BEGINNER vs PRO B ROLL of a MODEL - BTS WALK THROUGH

Another thing that allows you to do, if any of your shots don't really work right next to each other when you're cutting them together, you can insert like a cutaway, that's why it's called a cutaway, of something cool around you, like some close-up cool movement of that palm tree over there, or like some cool rock, or just a view like this. You have to remember that the viewer only sees what you show them, and if you're only showing them a very small portion of what's going on around you, that's all they're gonna see. So we get some nice establishing shots, which are exactly that, they're gonna establish where you are.
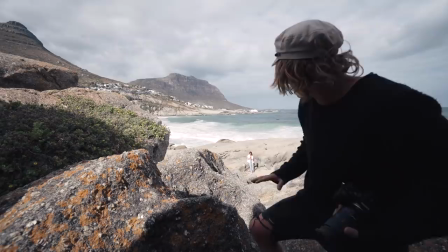515s
Now that we're in like kind of a new terrain, like it looks very different from that bush part,
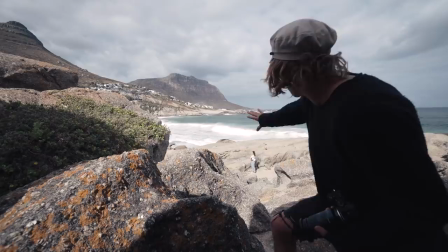520s
now I wanna get a really nice big wide shot of Hannah kind of arriving here and getting out to this cool viewpoint.
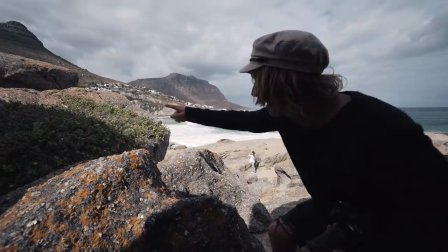527s
So I'm gonna stay up here, I found these really nice flowers to use as foreground, and Hannah's gonna walk out here, staying from left to right, and kind of arrive at this section.
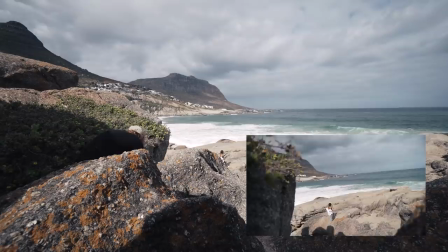536s
I'm gonna jump on here, I hope you guys can see me, but let's try to get the shot quickly.
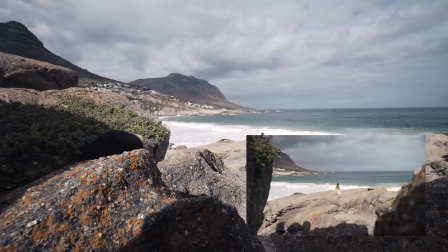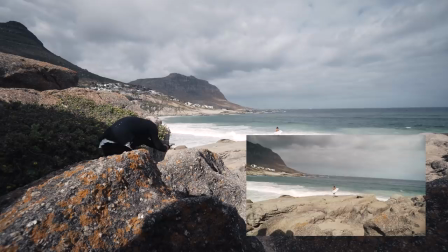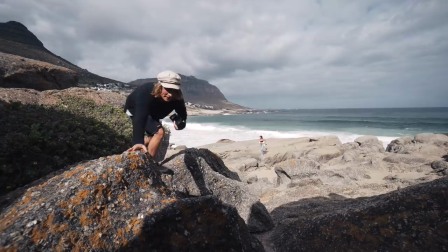552s
Good. The wide one looks really cool. Now I'm gonna get a close up with all this foreground and see how that one looks.
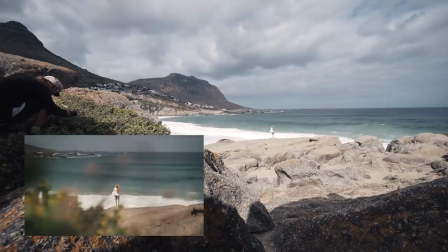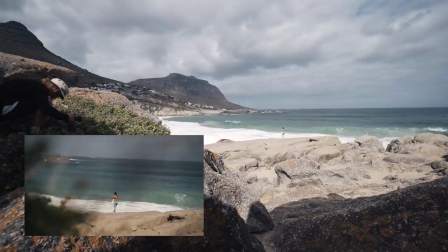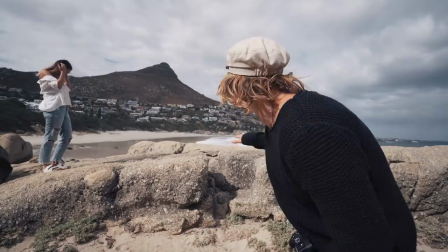568s
There's an interesting little part where Hannah comes over here and jumps across the rock.
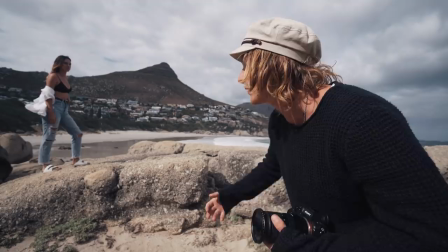572s
That's a great little part where we can capture some action and use that for the more energetic part of our scene where the music kind of drops,
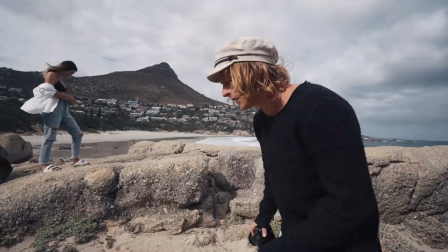580s
where we're gonna use lots of movement and nice fast cuts. So we're gonna get a couple of shots of that and then cut them in with Hannah arriving.
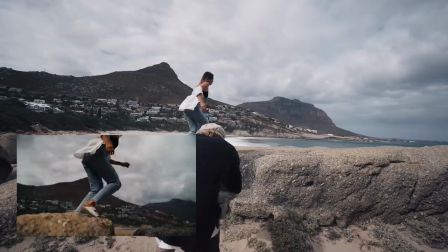586s
There you go.
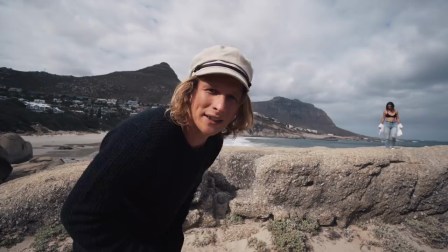That looks really cool. If you guys saw it now, and I'm keeping some of these rocks as foreground, so as I slide, you can really get a sense of that movement coming across. Okay, we're gonna get a couple of shots of Hannah kind of just walking out and then being on the end and doing cool stuff. I'm just gonna move around. I'm gonna move around her and capture lots of different little angles, and then later on, I can pick the best little ones that I want. So I'm just gonna like kind of free flow around her and like capture whatever I think looks cool. So let's give that a go right now.
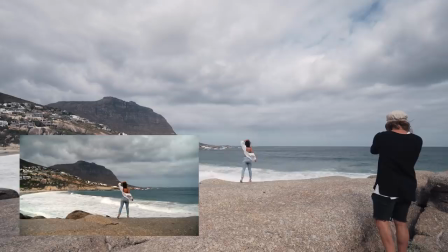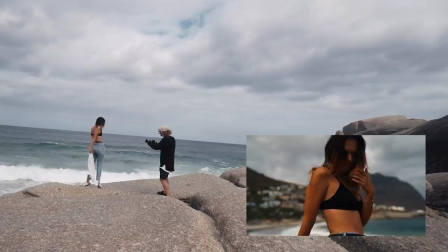630s
That's cool.
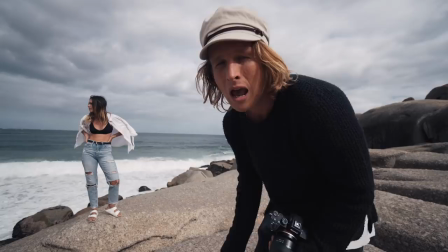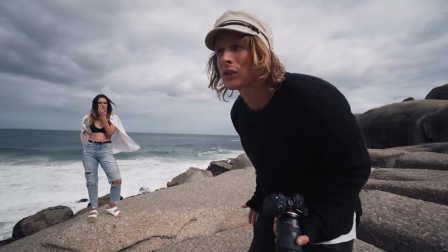637s
I also want to show how Hannah is reacting to the view and reacting to this environment that she's in.
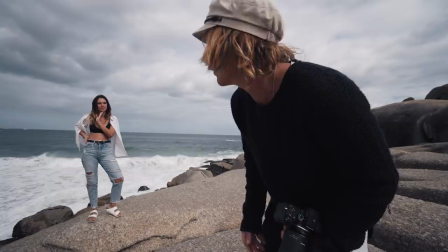644s
That's a great way of personalizing it. It's going to be more meaningful when there's actually something to relate to, which is going to be another person.
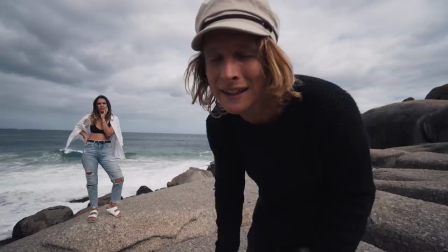651s
And we can show how Hannah's taking in this scene and this view.
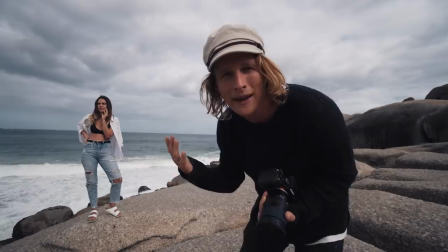654s
A nice way to do that is just to get some nice close-ups of her face and capture some of that emotion that she's feeling by being in this like epic scenery.
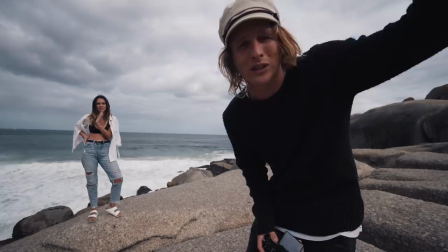661s
So that's what we're gonna do now, just get some close-ups of Hannah's face, like taking it all in.
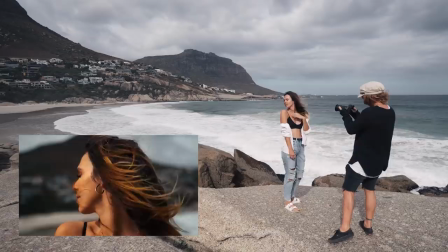666s
That's gonna work really nicely. We're gonna have to wait for some sun to come out because it's really cloudy now, but let's give it a go.
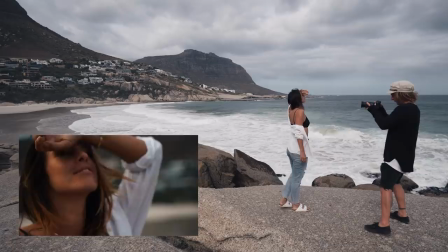676s
Yeah, and like looking at the view, but like looking, like facing towards the view, looking at the view, not the lens.
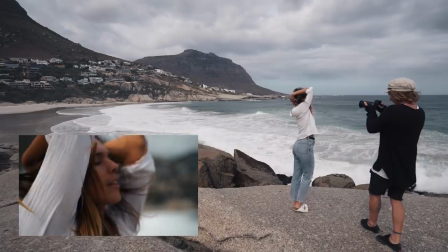Capture the waves breaking, and then we're also going to capture like some of the waves crashing up on the rocks here. That'll be like a really nice thing to include in the edit. We can use some slow motion.
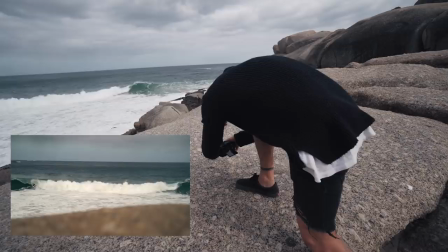And then the other thing I'm going to do with my shots is, just like in the beginning, I kept all my shots moving forward, and that like brings the viewer further in. Now that it's the ending and the viewer is going to be leaving, we're going to kind of show our shots going backwards and coming out, and that's just going to create like a bit more of that ending type of feeling.